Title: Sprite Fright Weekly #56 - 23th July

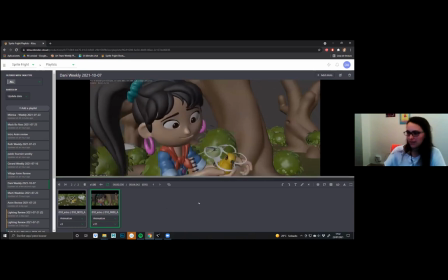And Ellie take off the six pack with a lot more gentle and with more care of the bird. And the bird is also with a lot less movement. Yeah, I think, yeah, it's finished almost, I don't know.
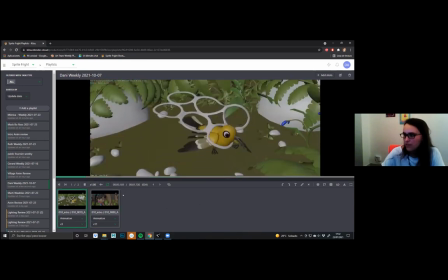And also I did this. I have to work on this more, but yes, the first version was different because the bird was like jumping a lot and moving a lot the wings.
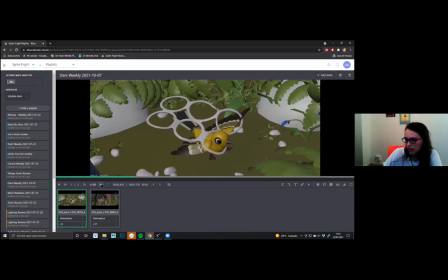And finally we put the right wing inside the ring of the six pack, like it's more trapped inside and more vulnerable.
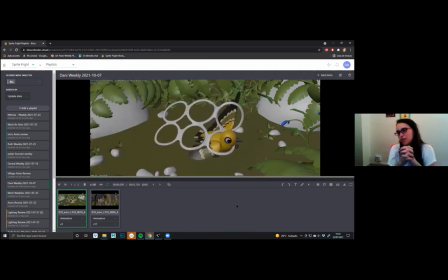So yes, I am still working on this shot. So I think next week I'm going to finish it.
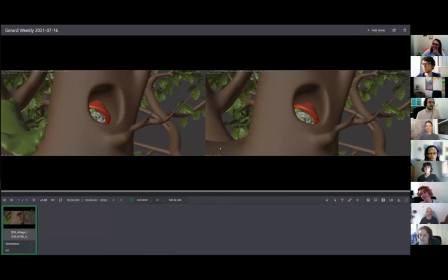And that's all. So this week I was working on the first shot of, well, not first shot, sorry.
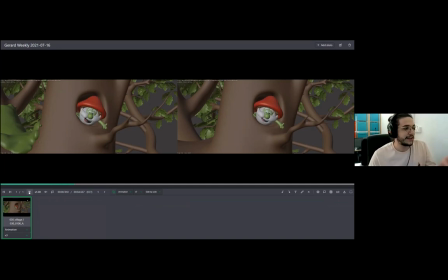I mean the presentation of Elder Sprite. So, well, on the left side, it was the blocking pass I did that I showed you last week. And on the right side, it's more the, well, not final version, but everything on choose and more polish.
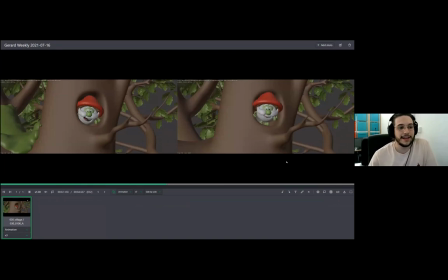And well, it was great because the acting part, it was a bit bothering me, but it was cool. So Matthew and Hjalti approved it. So that was fine. But we have a little bit misunderstanding with the falling down, the way he fall down.
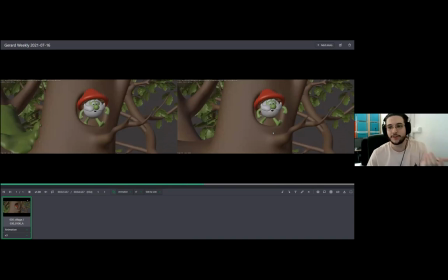So, well, we talk about, we have some better overs of Matthew, and we finally came up with that version, which is in blocking. And on the right side is the one I have now.
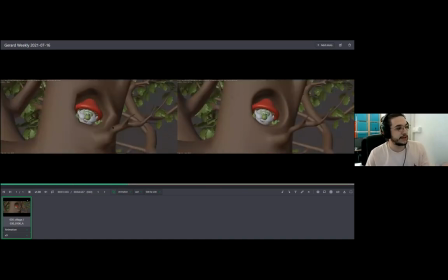So now, instead of sleeping through the branches, she just, I don't know, sleep up, and it's a lot of cartoony, and it's so much funnier. So that's great. And yeah, so right now on the left side, it's almost done.
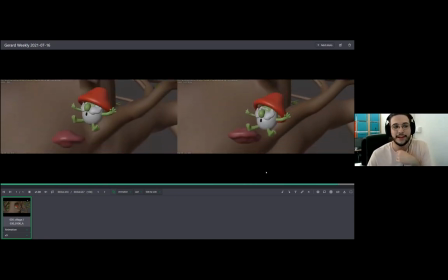Maybe I think I need some
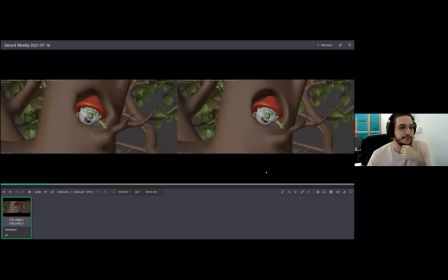polish nose on the facials and on the lip sync, but it should be done on Monday. So that's super great. And I think that's all.
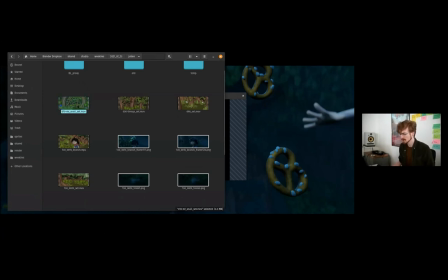Okay, I was doing some set work, mostly related to the background tree.
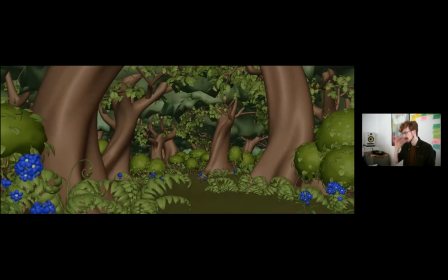So I finally made some variations of the background trees that work for the beginning.
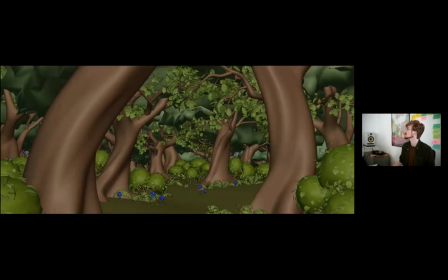They don't have moss, they're just thinner and just meant to appear a bit younger, and then I just scattered them.
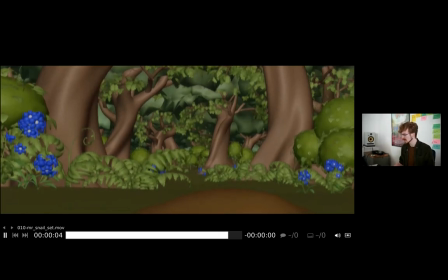So there's actually a forest now in this shot. I actually also straightened the trees, but this is not in this latest Play Blast.
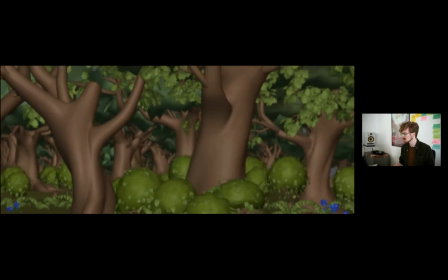Same thing really for this shot over here, just adding all the background forest.
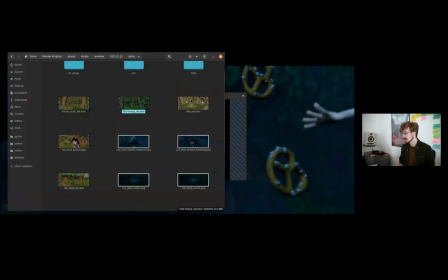So this basically done finally. There was also a lot of work on,
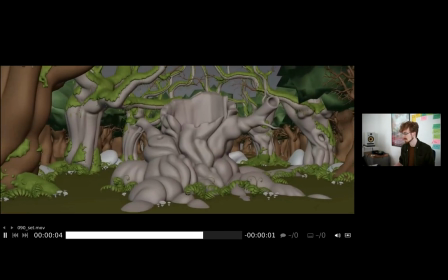there was also a bit of work here, just fixing some trees, their width, so the animation can work better with that, but also just working on these yew trees over here, adding some more twigs to them, moss, hanging moss, which is gonna look much better in lighting.
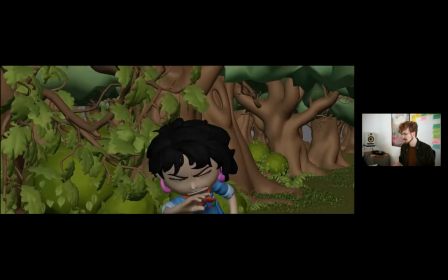There was this shot over here where there was always this branch that Ellie is kind of dodging,
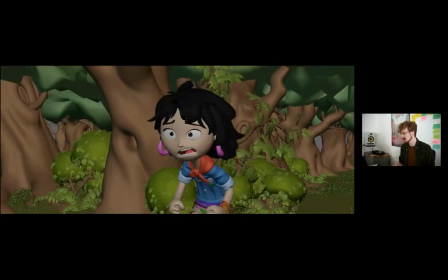but it needed a bit more work, also adding leaves to it.
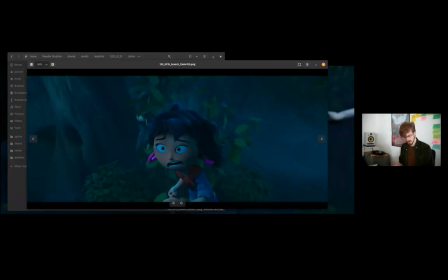There's also a couple of renders of this, but Beau already showed some better ones.
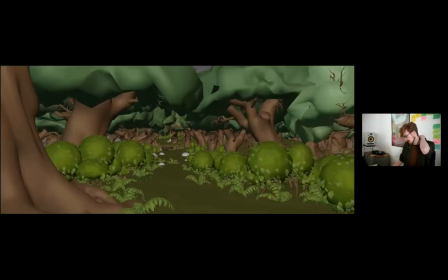There was also a bunch of work on this shot and a very similar shot,
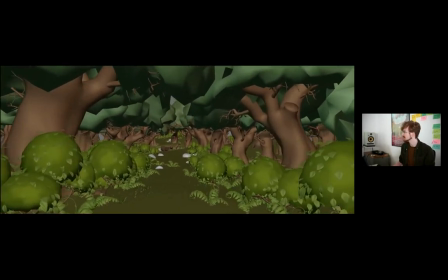which is the log bridge connection part of the mushroom grove.
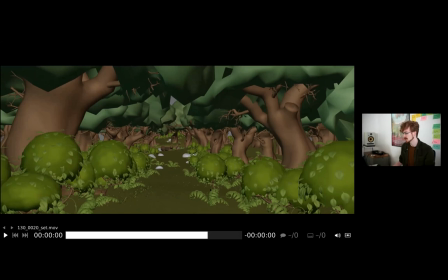Just tweaking a lot on the trees and the bushes, just making this look kind of right and make it connect well to the rest.
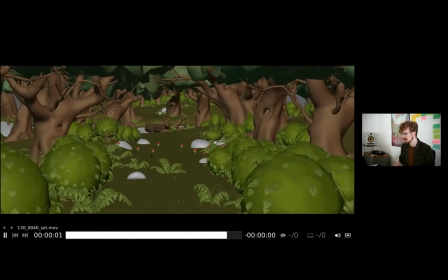And then of course also this, I fixed a lot of things here so the sprites actually get to appear out of these little hiding spots.
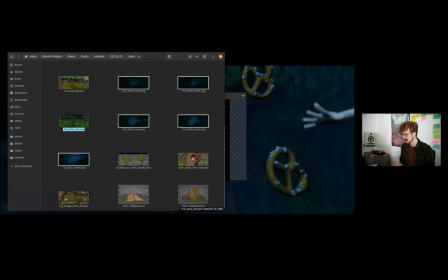And okay.
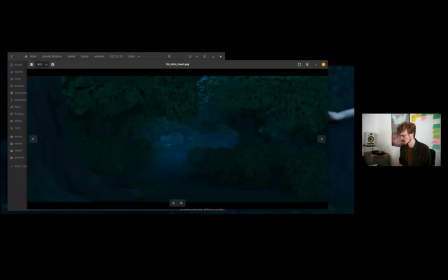And then there were a bunch of more adjustments, just essentially on the trees over here. They, for the longest time, looked kind of like rounded, very cartoony, but it made them very indistinguishable from the bushes.
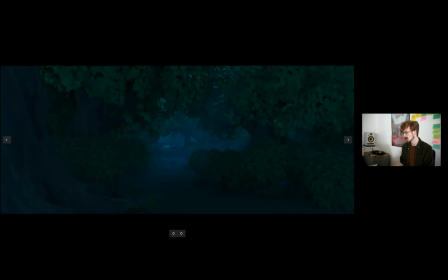So I randomized the displacement a bit more and made the branches a bit more visible. So now they look a bit more natural, and basically the same thing for this part of the set. So just going back and forth, there's a lot of more randomness here,
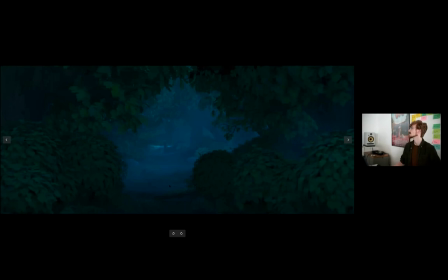but I also removed some of the ferns over here because we had a discussion on making this a bit more of an open area. So, or at least that it looks a bit more like an open area, and that could directly connect to the mushroom grove over here to the left, even though it's all kind of faked.
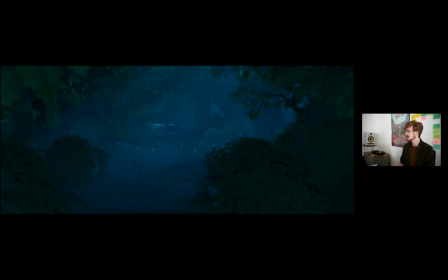But at least there's the possibility of this being plausible.
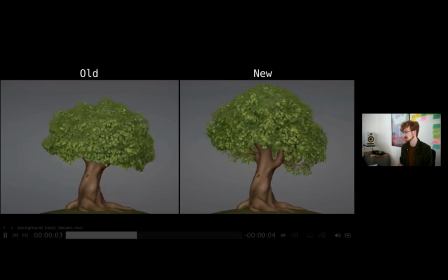And here's just a closer look at the basically what I did with the trees, just making this a bit rounder, moving the canopy up and making the branches a bit more visible. So it's just less just this very smooth ball, but just getting a bit more random towards the bottom.
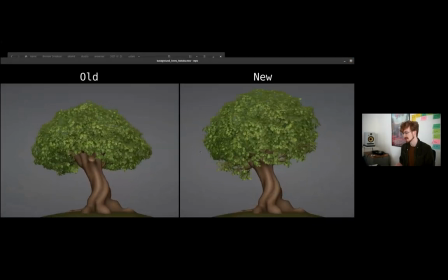And then just basically doing that treatment for 15 more trees, which are all scattered in the background.
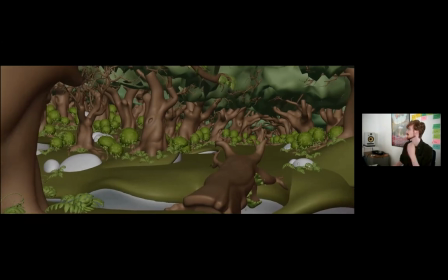But it also needed to kind of hook up well to this shot over here where we see this entire like road over here,
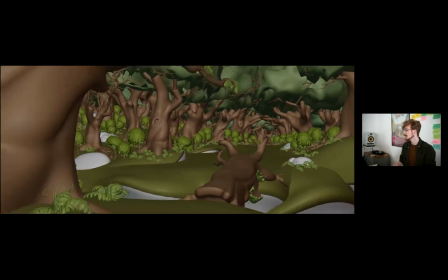the pathway from the other side.
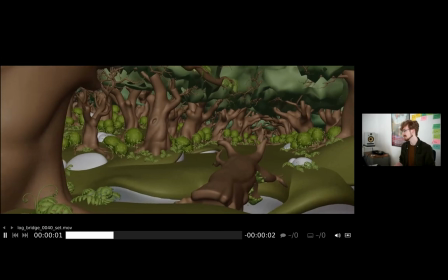It's making that kind of plausible while still making this kind of believable that this could be the mushroom grove, even though it isn't.
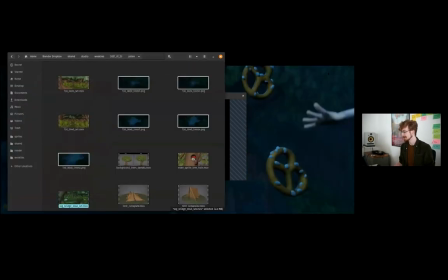It's all kind of cobbled together, but it works.
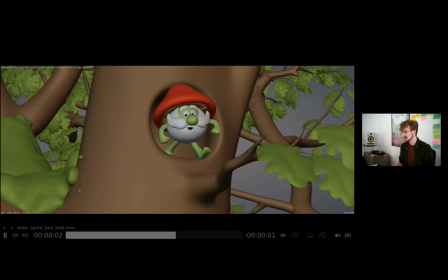There was also a request from the animators to edit this hole in the tree a bit more, so Elder Sprite isn't intersecting with it anymore,
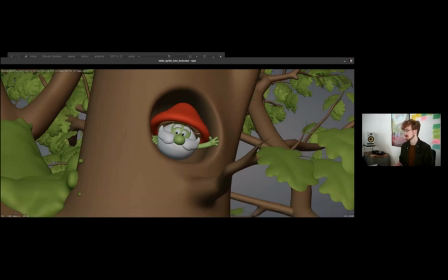and also that it can work a bit better with lighting and shading later on by making this a bit deeper.
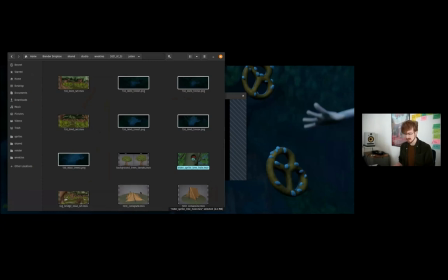And a bunch of more like adjustments for set and just helping out with like set dressing and lighting.
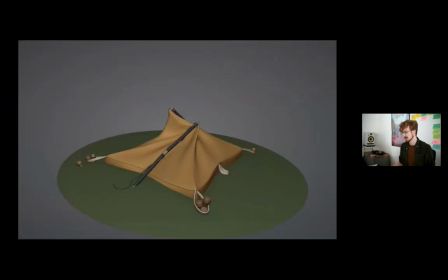And then just doing a really quick and dirty test of just like, how could we transition the two shapes? This is later on going to be like done way better with the rig and with the animators.
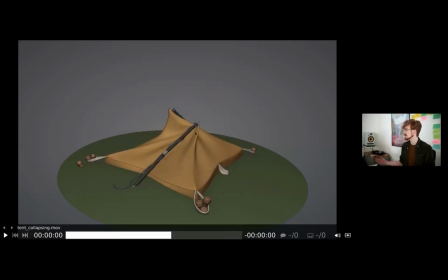But I just wanted to do like a really quick test if there's like an animation and it's actually switching on the shape key. So we have like this start shape that I already kind of sculpted, and then this shape in the end that I kind of sculpted, which is already being used in the sets.
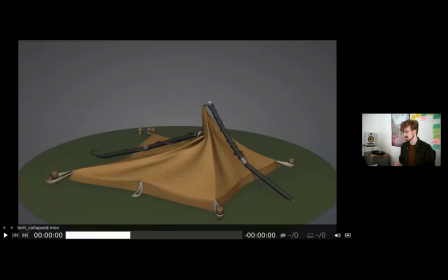And this is just kind of the model for that.
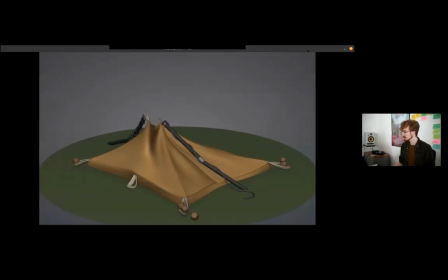So, and that is essentially my week.
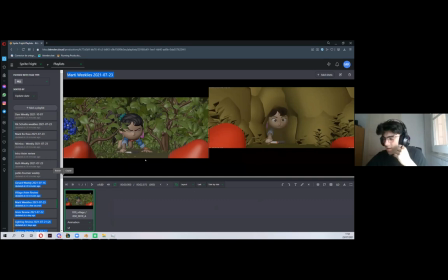So this week I spent the whole week animating my first shot of village. And this is the first shot of the village, the number 13. And I received this layout and I made a first animation.
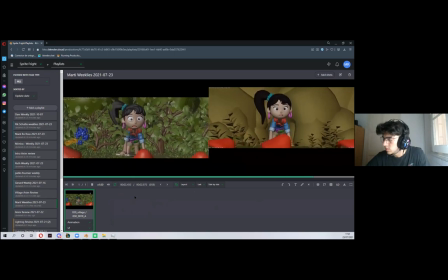For the first feedback, we see that the sprites are distracting too much. So I made another version.
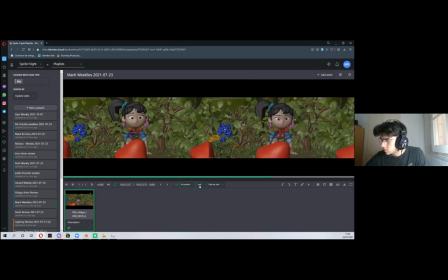Here I got the newest version. Yeah, this is the first version.